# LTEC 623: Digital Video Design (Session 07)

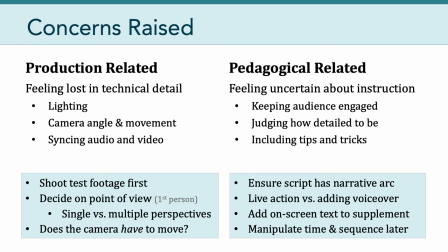(4:03)
And then also remember the power of video is we can manipulate time in sequence later on to speed things up or slow them down to help ensure that the learners watching your video are able to focus on what it is you want them to focus on.
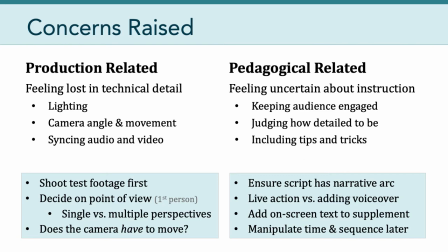(4:20)
So those are some things to be thinking about as we move into the production step.
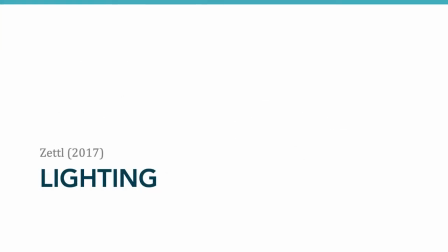(4:25)
Now let's talk a little bit about lighting.
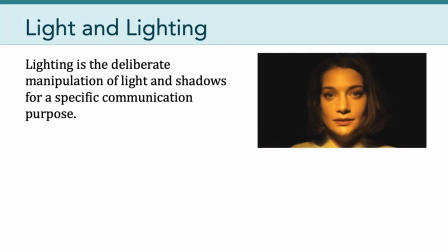(4:27)
As you know, lighting and film is the deliberate manipulation of light and shadows for a specific communication purpose.
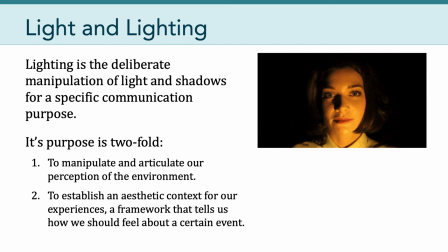(4:35)
And its purpose is twofold. To manipulate and articulate our perception of the environment. And number two, to establish an aesthetic context for our experiences. A framework that tells us how we should feel about a certain event.
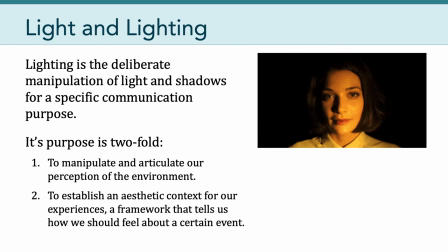(4:50)
And as you can see here, this video is showing us the power of manipulating lighting. So this is one person standing perfectly still and the only thing that's changing is the direction of the light. And as you can see it has rather dramatic effects.
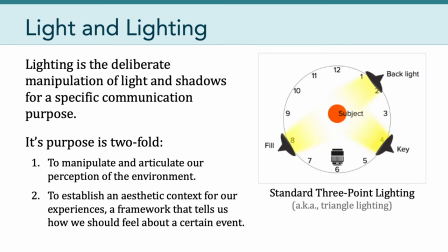(5:07)
Now I'm sure many of you know already that the most standard way of lighting a subject is to use three-point lighting. And the idea here is that each of these lights provide some information to help light up the subject.
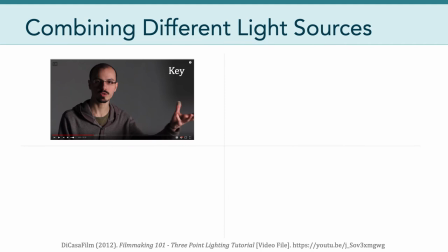(5:21)
So let's see how this works. So here's a screenshot showing an individual with just a key light shining on them. And you can see half of his face is actually in shadow. So the key light is coming from an angle and is just lighting the side of his face.
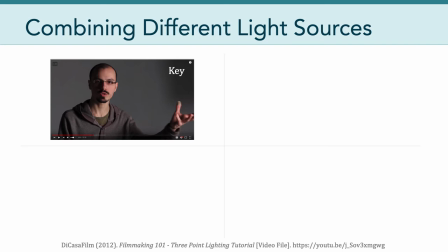(5:39)
So in order to eliminate that heavy shadow on the left side of his face, we have to add in the fill.
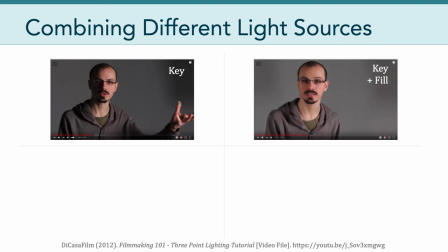(5:46)
And so here we're seeing key plus fill gives us more even lighting across the face. Now we can take that a step further and add in what we call a hair light or a top-down
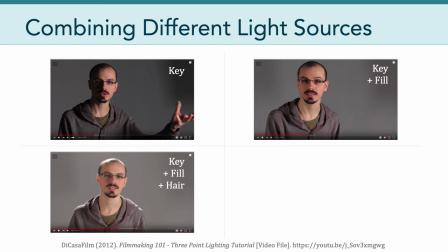(5:58)
light to really help separate the individual or the subject from the background. And you can see the lighting on his head as well as his shoulders.
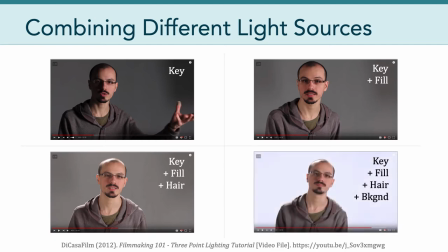(6:08)
And we can even go further by lighting the background as shown here. This is what happens step by step as we add in these different sources of light.
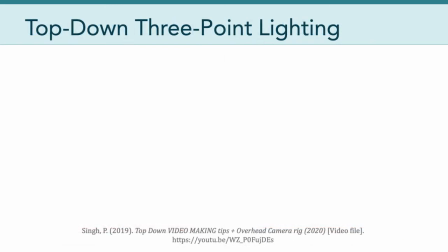(6:19)
And of course, we can use three-point lighting in top-down scenarios. Here's a little clip from a YouTube file showing how this individual uses three-point lighting in a top-down studio setup.
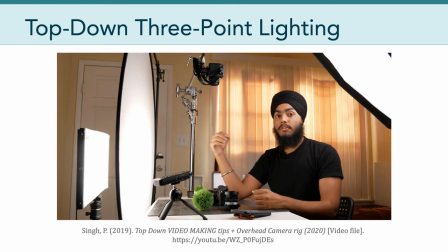(6:33)
At number two, I would suggest you guys to use a very soft source of light coming from directly above your camera's frame.
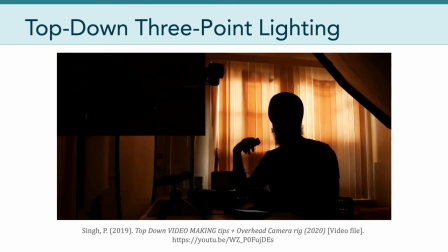(6:39)
For this,
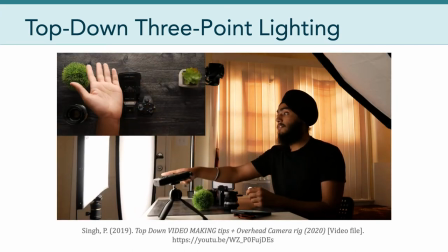(6:39)
I like to use a big LED light panel which already has a good enough surface area but to get an even softer source of light i
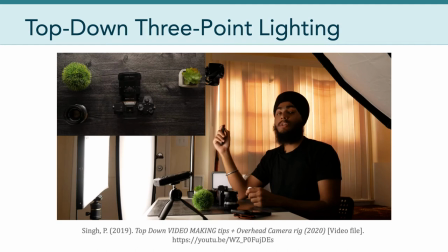(6:48)
shine it through a big five-in-one diffuser to get this very soft kind of light now secondly in order to fill in these shadows
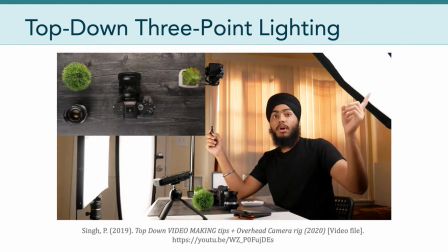(6:57)
over here i like to have my godox sl60w shining through a soft
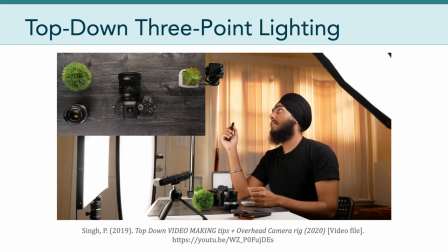(7:02)
box to fill in these shadow regions now as of right now the shot kind of looks very bland so what I like to do is add a little
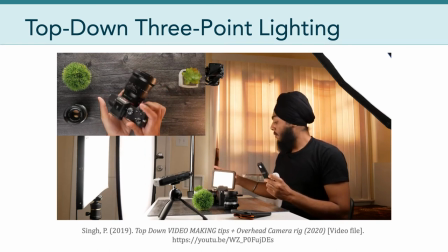(7:13)
small LED light over here with a different color temperature that gives me
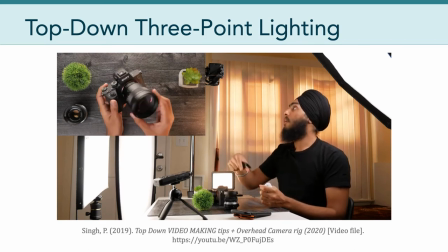(7:18)
a very nice color contrast in this overall shot.
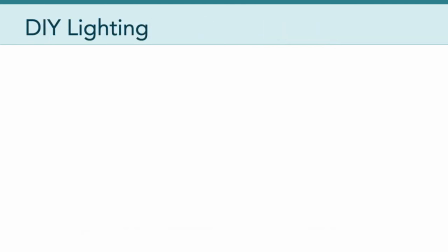(7:22)
Now one of the things I want to emphasize is you might have to get a little bit creative here with your lighting and so I want you to embrace the do-it-yourself mentality. You don't have to spend a lot of money to have a fancy light kit. Of course, if you can do that, by all means, but that's not the expectation.
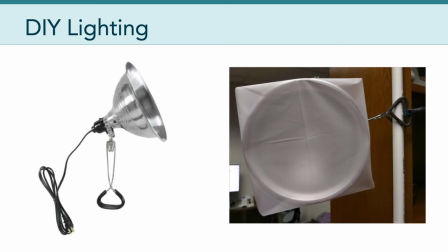(7:38)
So one of the things that I found really useful are these utility lights from Home Depot. They're about $10, and you can put pretty much any watt bulb you want into those things, and they come with this really handy clip. And so you can clip them on a bookshelf or a tripod or anything else,
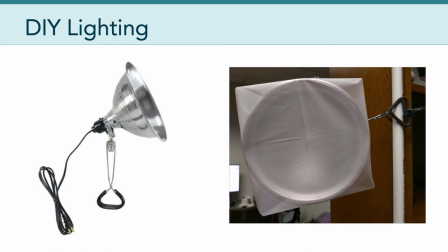(7:58)
and they pivot and turn, and you can position the light wherever you want.